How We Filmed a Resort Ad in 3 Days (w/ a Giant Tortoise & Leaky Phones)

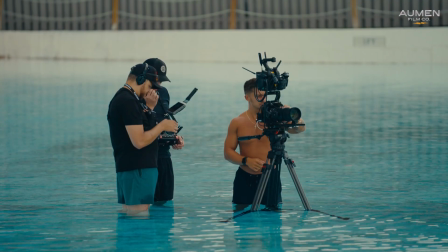We locked down our first camera positions and tested a few frame options to get a sense of how the light was playing.
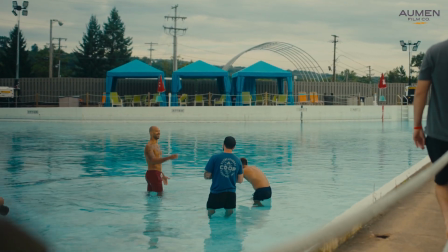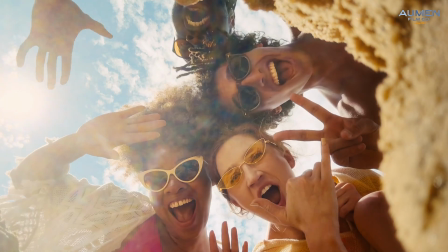We also got this fun angle by placing the camera inside a wooden box that the team built on set.
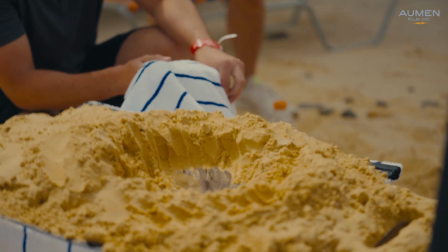We packed it with sand on top to really sell the idea that you're looking up from inside the ground. After that setup, we powered through the rest of the shots for the day that we needed for both versions of the commercial.
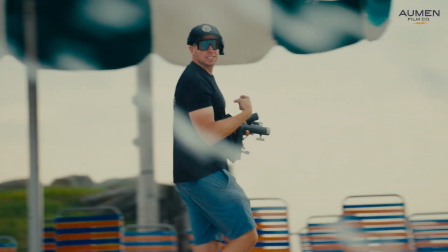The vibe on set stayed light even with the long hours, and we even found time to have some fun in between takes. By the end of the day, we knocked out everything on day two's shot list. Honestly, everything came out better than we expected.
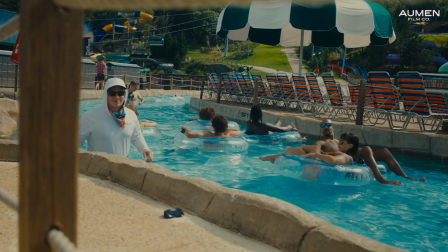It was a really solid day overall.
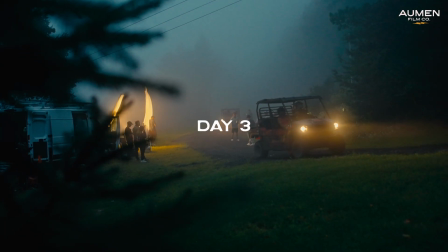The final day of the shoot was a busy one, with 3 locations super far apart on the schedule.
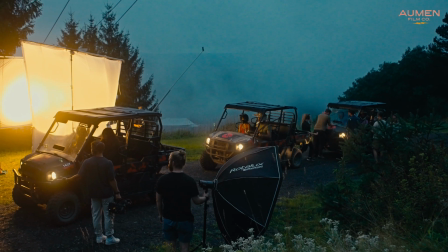We started out early in the morning, heading up on the mountain before sunrise to capture the UTV scenes during golden hour.
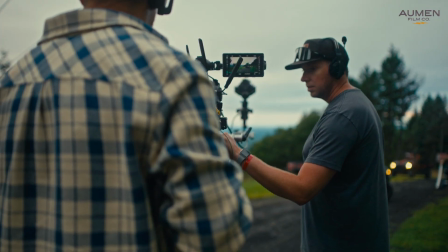Even with the early call time, the team showed up focused, ready, and thanks to Caleb on the grill, fed.
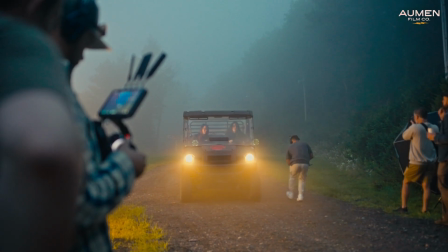There was a quiet energy on set that felt like everyone knew this was the final push.
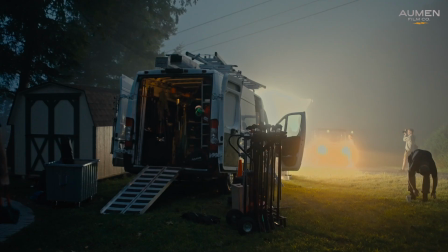While the crazy amount of fog on the mountain that morning was definitely a vibe, it was not the vibe we were going for this bright, fun commercial.
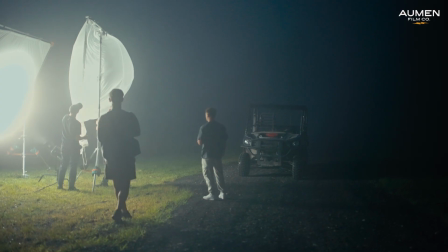So we all kind of just said a little prayer that it would clear,
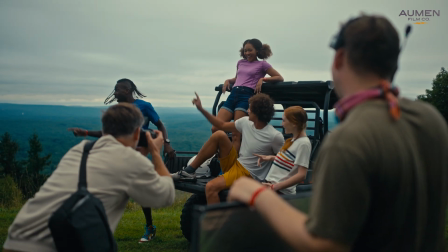and when the fog finally gave way to a beautiful sunrise, Justin captured a few key stills that turned out beautifully.
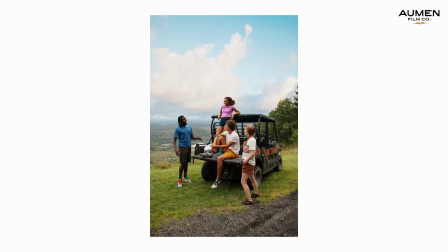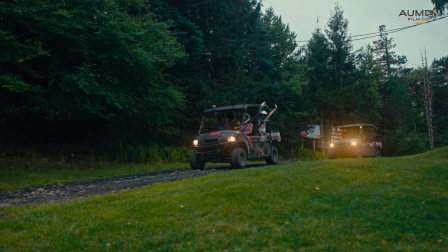Once we wrapped on the mountain, we packed up and headed straight back down to the water park to grab one of the final shots, the ending scene of the family version.
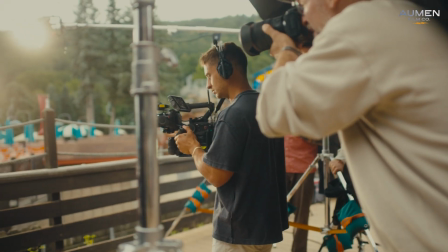At this point, everyone was in sync from the talented crew, so things really moved quickly.
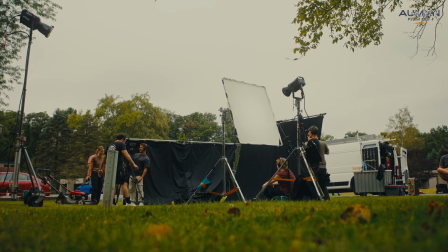After that, we shifted to a nearby neighborhood for what turned out to be one of the most fun and memorable bits.
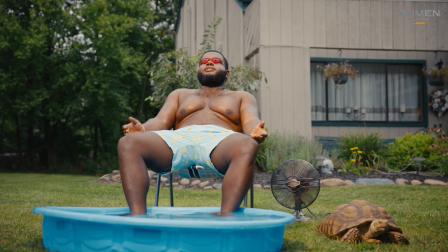The opening scene featuring Marianne, the African spurred tortoise.
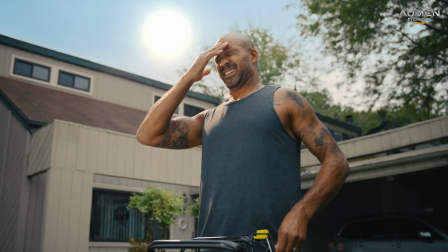So for this scene, we were aiming for that bright, hot, sweaty, sunny feel, and of course the weather had other ideas.
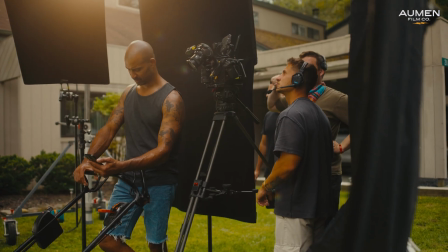It was completely overcast and gray, so after talking it over with Carlo, we decided to cheat the sun with the lighting setup. It's not always ideal, but honestly, most of filmmaking is adapting and finding solutions.
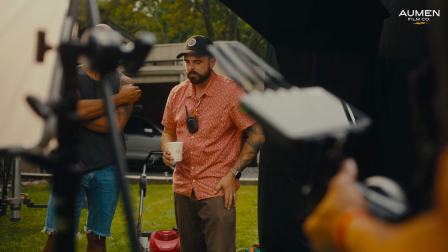Since this was the intro to the video, it would be same for both versions of the ad, it was especially important to nail the tone and execution here.
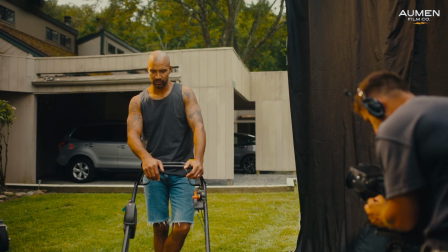This moment really set the stage for everything that followed, so we took our time, dialed in the timing, and made sure every detail landed.
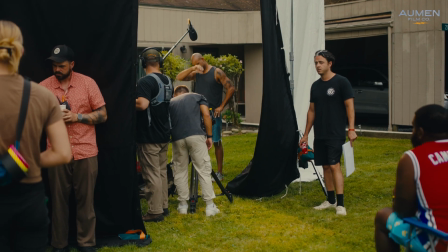Backfired, already backfired.
We then came to the transition shot that included the water phone rig we made during pre-production.
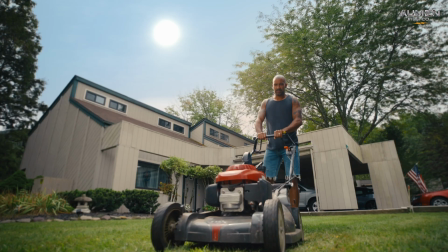So the idea behind this opening scene is our actor is out mowing in the sun, hot, sweaty, tired, back and forth with his neighbor and or roommate, depending on the ad. And he gets a call from Camelback Resort, just like our other ones.
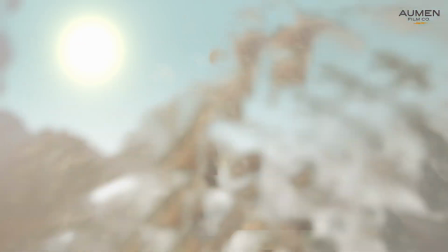And he looks at the phone confused and actually starts to get sprayed in the face, and then the big splash of water teleports him to the resort.
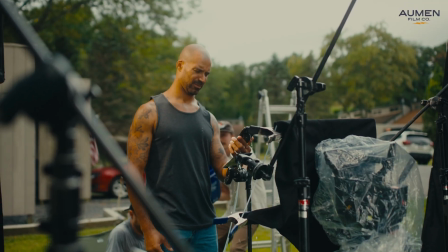It took a mix of practical rigging, well-timed cues, and plenty of soaked shirts.
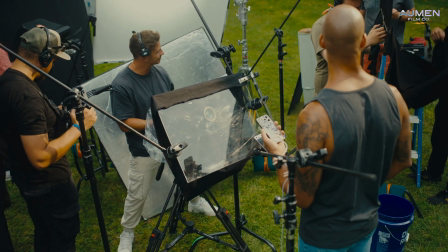That was it.
Carlo and the camera team locked in the framing, and our splash crew delivered every time.
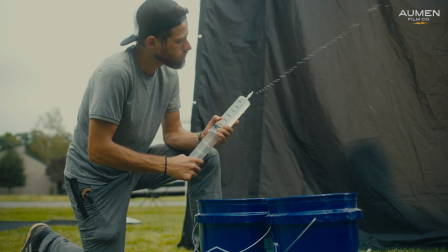That wrapped out our 3 days of production. A tight schedule, but everything came together just right.
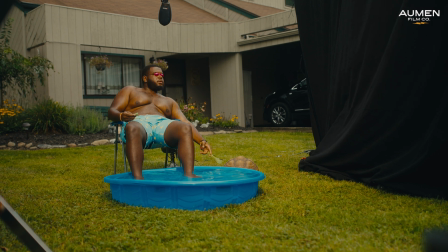Action, Albert. Aren't you going to help at all? Who paid the rent this month? I did.
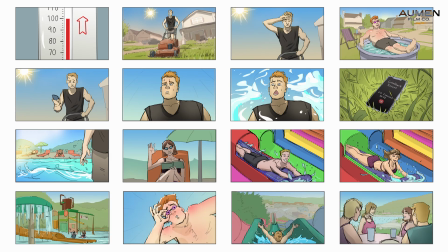Post-production was relatively simple and smooth, largely because we had laid the groundwork during pre-production, with detailed storyboards and a clear edit structure in mind.
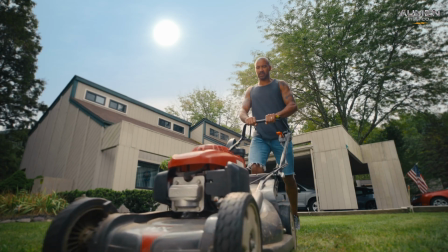Where we did spend a good chunk of time, though, was cleaning up the shots, especially from day 3, where we were shooting in practical, uncontrolled environments in the overcast weather.